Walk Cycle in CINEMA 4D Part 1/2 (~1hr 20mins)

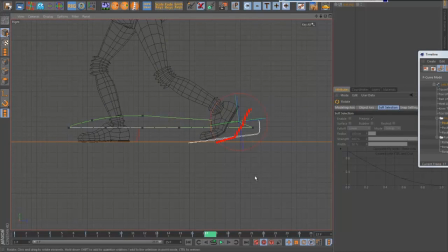[53:32]
So I'm actually going to bring the foot up a little bit. I'm going to angle it back, and I'm going to adjust I'm going to use a toe wriggle, just to kind of give the idea that I might even do a little bit of this sort of manually as well.
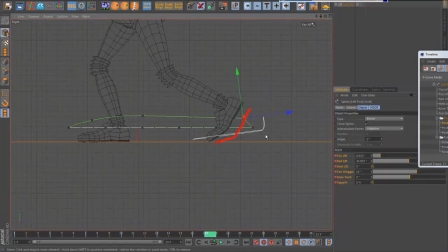[53:50]
Something like that. So you get the idea that the toe is kind of pushing off the ground like that. You can even have it intersect slightly. I find that, you know, if it's intersecting a little bit, it doesn't really show too much most of the time. Something like that.
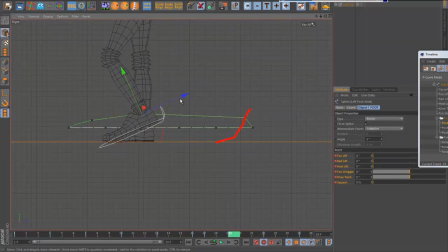[54:09]
Now, looking at this key, actually, I might bring it up a little bit as well, just so it's a little bit more organic looking and it's not hitting the ground too much. So I'm kind of adjusting this one now. The other thing I might do is actually add a little bit of that toe wriggle as well to this pose, just to kind of show the foot dragging.
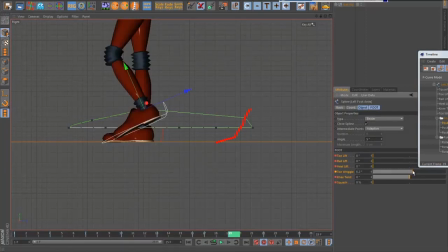[54:24]
I'm actually going to go to a shaded view so it'll be easier to see that. So you can see there, just to kind of give it a little bit more of an organic sort of feel. So I'm trying to get the idea that you feel that the toe is kind of pushing off the ground.
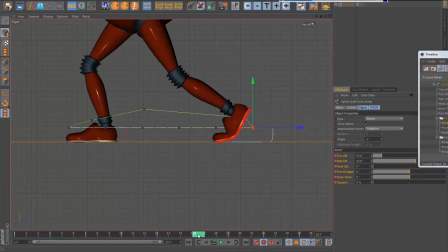[54:38]
So you see the spacing now between these two keys, between 16 and 17, is kind of tight, it's kind of narrow. You're not seeing a big change between those two poses. And then you're seeing a much bigger change between these ones.
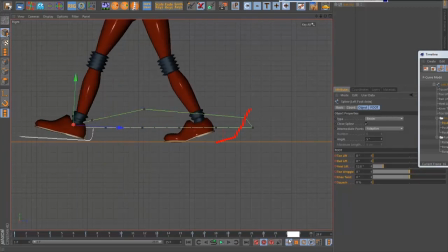[54:52]
I'm going to try and get the same sort of thing then with the front one. It's actually not too bad, but look at the spacing here. It's pretty close already. But I'm actually going to add another key on frame 25. And I'm going to nudge it a little bit, just a tiny bit towards that. And I might even bring it up a tiny bit. Whoops.
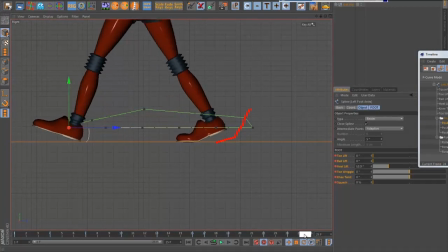[55:15]
Something like that. That'll help fix the knee pop a little bit like that. That looks a bit better. So basically what I'm trying to do there is I'm trying to make the spacing quite narrow on this end of it. We still might get a little bit of knee pop on the posters after this, but we'll look at ways we can fix that in a moment.
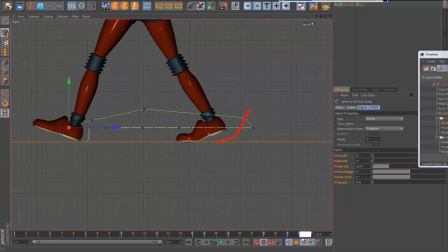[55:34]
So something like that. I'm kind of just scrubbing back and forward here, kind of looking at the spacing. You can also use the kind of the drawing tool again to kind of finesse that if you like, but I think I can see it pretty well there anyway without that. So I'm going to do the same with the other foot now.
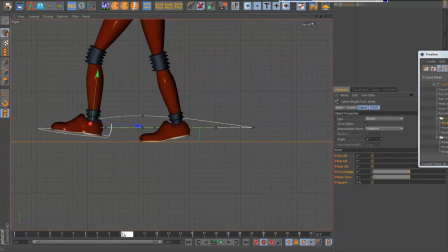[55:52]
So this one comes off the ground on frame 5. Something like that. So again, I could go through that same process, or I could just do what I did earlier. I could copy them, paste the keys from the other pose. So I'm going to do that again just to save time.
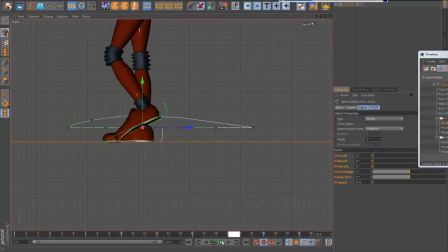[56:09]
So I'm going to go to this frame. And I know I want this frame 20. Or sorry, where is it? This frame 17 rather. So I'm going to actually keyframe both of the feet there. Something like that.
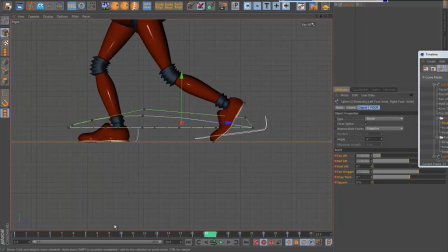[56:26]
And I'm going to copy that pose then back, this pose 17, by alt-clicking, or by holding alt and then clicking on frame 5. I'm going to copy that pose there, and then I'm going to use my tool again to mirror those poses.
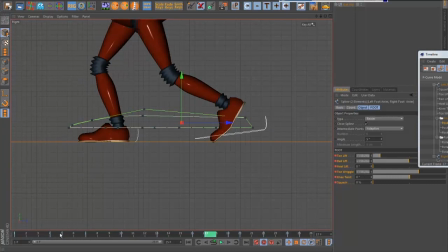[56:40]
So now I know I've got exactly the same pose there, kind of a mirrored version of it on frames. So I've got the same spacing on both. So that's looking pretty good. And now I'm going to do the same thing I did with the foot coming into the contact pose.
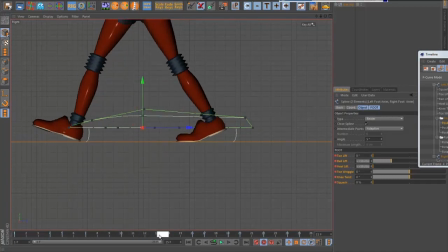[56:57]
So as this foot comes forward here in frame 12, I want it to be quite like, you can see there the knee is completely straight. I don't want it to be completely straight because it's going to pop. So I'm going to take the pose that I had with these two on frame 24. I'm going to key them there. And then I'm going to alt click on frame 12 and key them there.
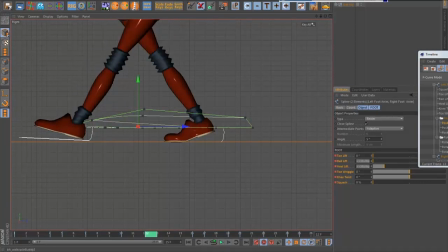[57:15]
And then swap them again with the script. So now I've got some fairly clean looking curves there. And I'm going to look at, I adjusted one other pose there as well. I adjusted this one in frame 19. So I'm going to do the same thing with that as well.
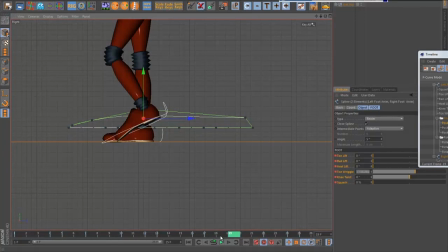[57:33]
I'm going to grab, select both of these, and I'm going to key them on frame, the equivalent of this pose will be frame 7.